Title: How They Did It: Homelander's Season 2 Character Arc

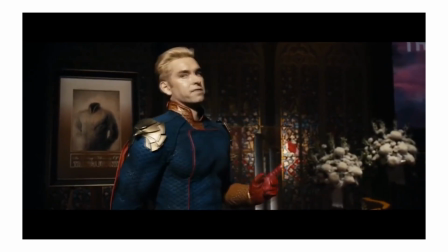Now, getting into the actual nitty-gritty of the scenes,
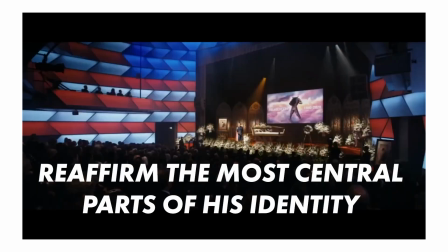much of Homelander's role in Episode 1 works to reaffirm the most central parts of his identity to the audience.
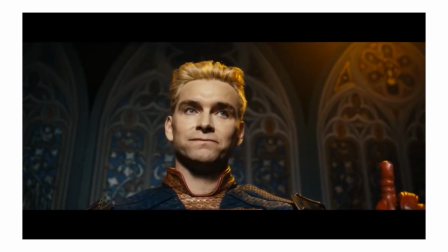We see him as the adored and respected center of public attention, reaffirming his dependence for admiration and acceptance.
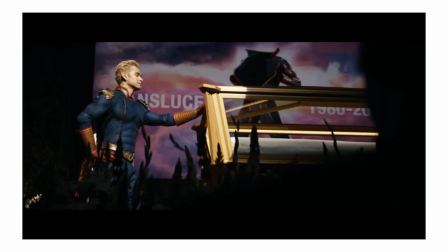Goodbye, brother. Thank you.
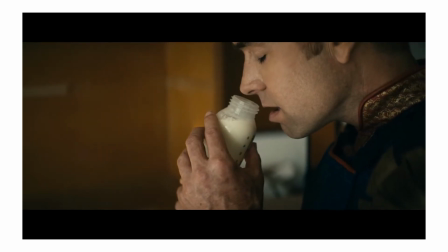We see him drink saved breast milk from his former love interest, Madeline Stilwell, reaffirming his need for feelings of affection and closeness.
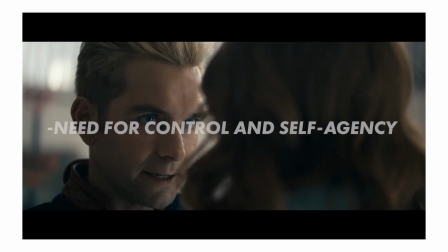And we see him dominate Ashley, reaffirming his need for control.
Ashley!
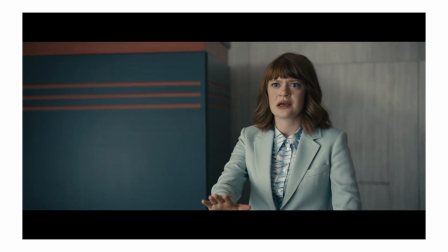Look at me! Sorry. Sorry. You are dispensable, which means you answer to me.
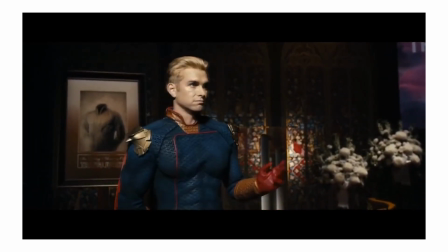Okay. Okay.
Now, it's not like any of these traits are new. Again, we saw all of these expressed very well in Season 1.
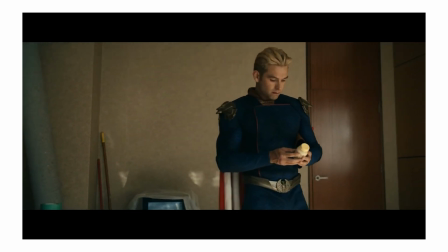But what the writers accomplish by reaffirming all these central aspects of Homelander's identity
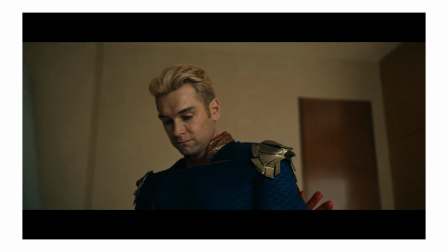in Episode 1 is accentuating them and bringing them to the forefront of the reader's mind.
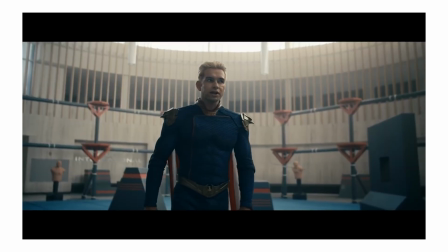That way, when the destruction and rebirth happens, the viewer has a clear reference point of where the target character began.
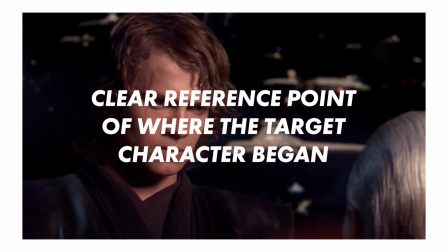For another example, this reaffirmation is accomplished in Star Wars when Anakin initially refuses to kill Dooku on a moral basis.
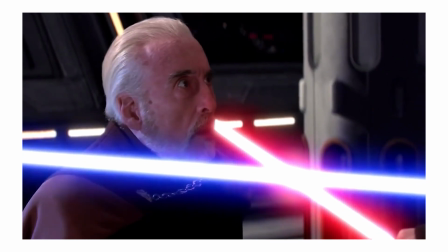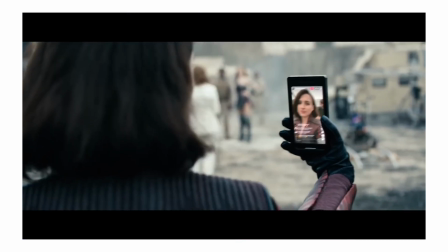Getting back to the boys, the first episode also employs a riding technique I mentioned before.
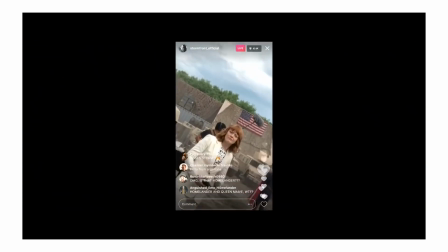We talked about that either before or during the destruction phase,
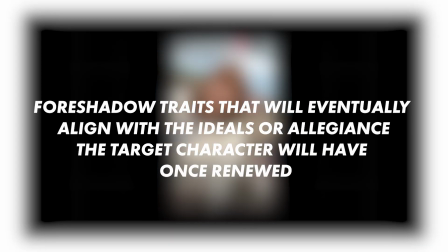a rider would greatly benefit from foreshadowing traits that will eventually align with the ideals or allegiance the target character will have once renewed.
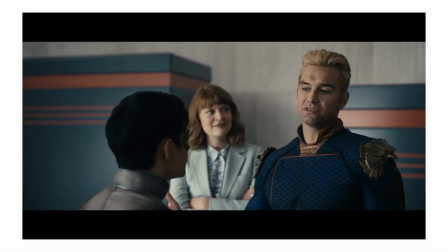In my best assessment, that happens here. After Homelander Donkey Kong claps Blindspot.
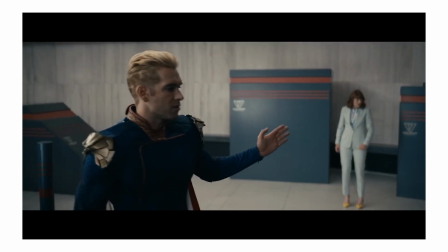Listen to what he says.
What made you think I would ever allow a cripple into the Seven?
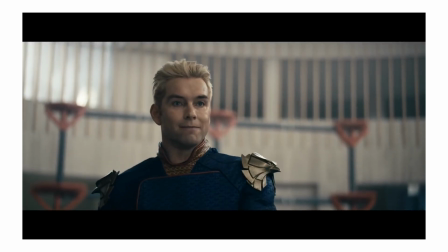This is a great piece of dialogue that the writers got a ton of mileage out of.
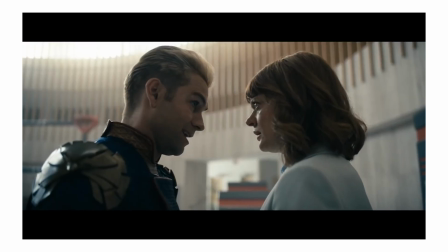In the moment, it seems like something that would be completely natural for Homelander to say, because it is.
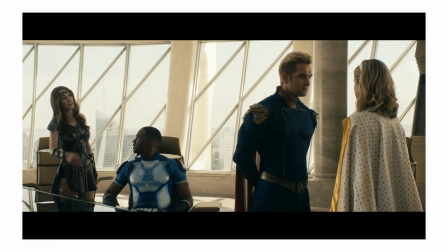Season one of The Boys showed that Homelander thinks of Supes as a class above everyone else, especially when considering the Seven.
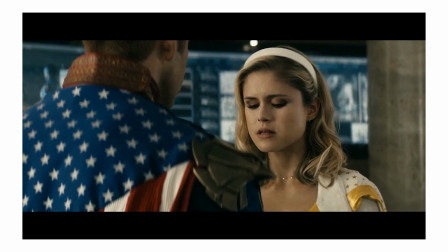Really, he considers himself as the face of the Seven as its leader and representative.
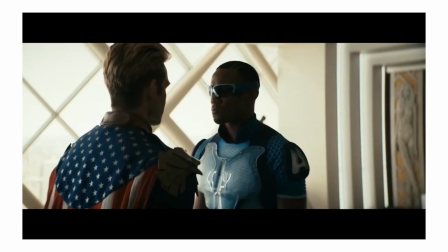In fact, Homelander believes the Seven is his identity, as if he is the Seven.
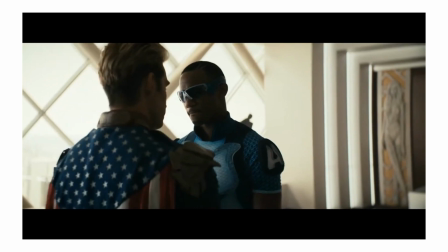All of these pre-established character
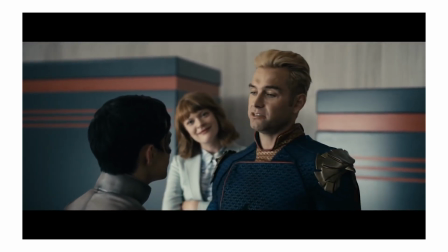details work to make Homelander's exclusion of blind spots seem honest to his character.
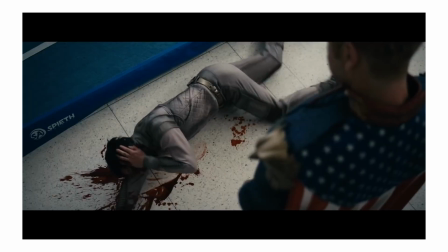Homelander sees blindness as weakness, and he doesn't want weakness in the Seven. But getting back to that foreshadowing I mentioned earlier.
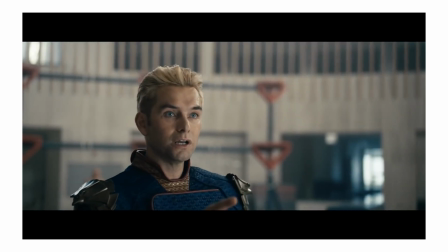What this scene does on a narrative level is smoothly introduce Homelander's acceptance of exclusionary ideology, which,
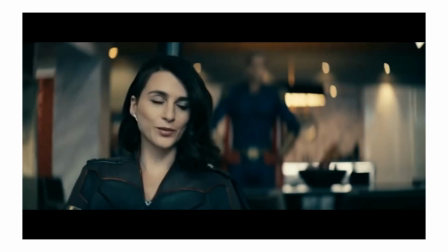as you have probably guessed, is pivotal to Stormfront's character and his eventual allegiance to her.
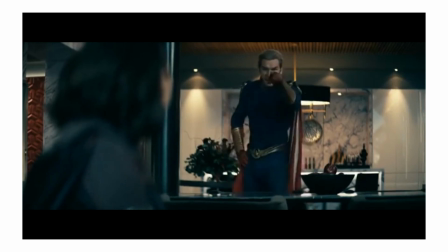Now, I think it's pretty obvious Homelander never fully buys into all the white genocide Nazi propaganda Stormfront petals.
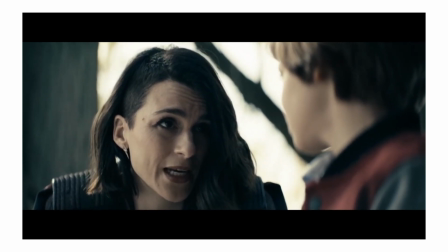It's called white genocide. Hmm.
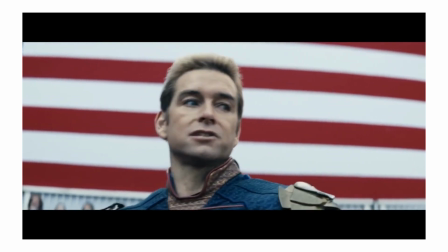But he is definitely willing to ride the wave, largely because it is not too far from what he already believes.
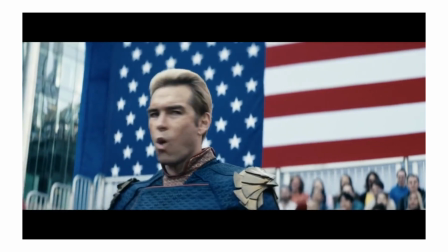Stormfront's entire goal and mindset is striving for a group of perfect individuals.
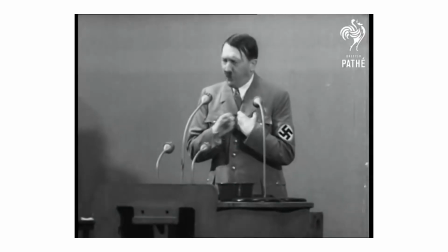Actual Nazi ideology was not only prejudiced against Jews and other minorities, but also against those with disabilities or deformities.
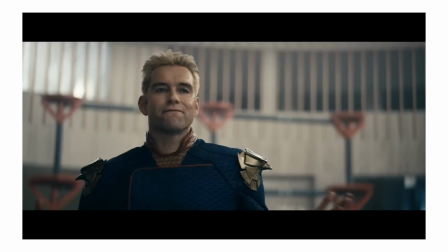Basically, by Homelander being exclusionary towards Blindspot for being quote-unquote cripple, it creates a smooth,
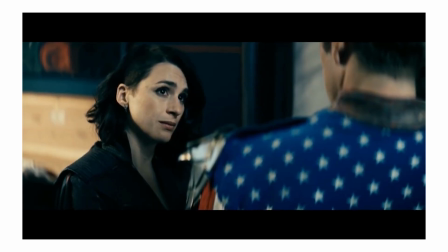organic transition later for us to accept that he would be okay with siding with more extreme exclusionary ideology.
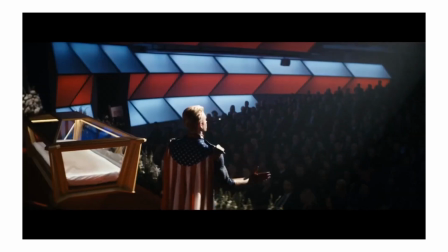And it's very good that all of this reaffirmation happened so early, because Season 2 wastes no time in jumping fully into the destruction phase.
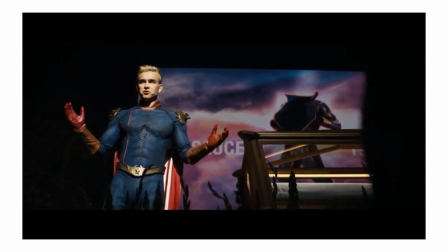The first blow to his identity is Homelander's control over the Seven.
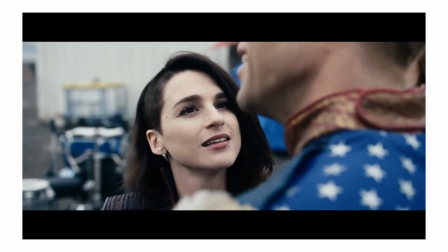Stormfront is inducted into the group without Homelander's knowledge, which directly undermines his expressed control that he displayed with Ashley earlier in the episode.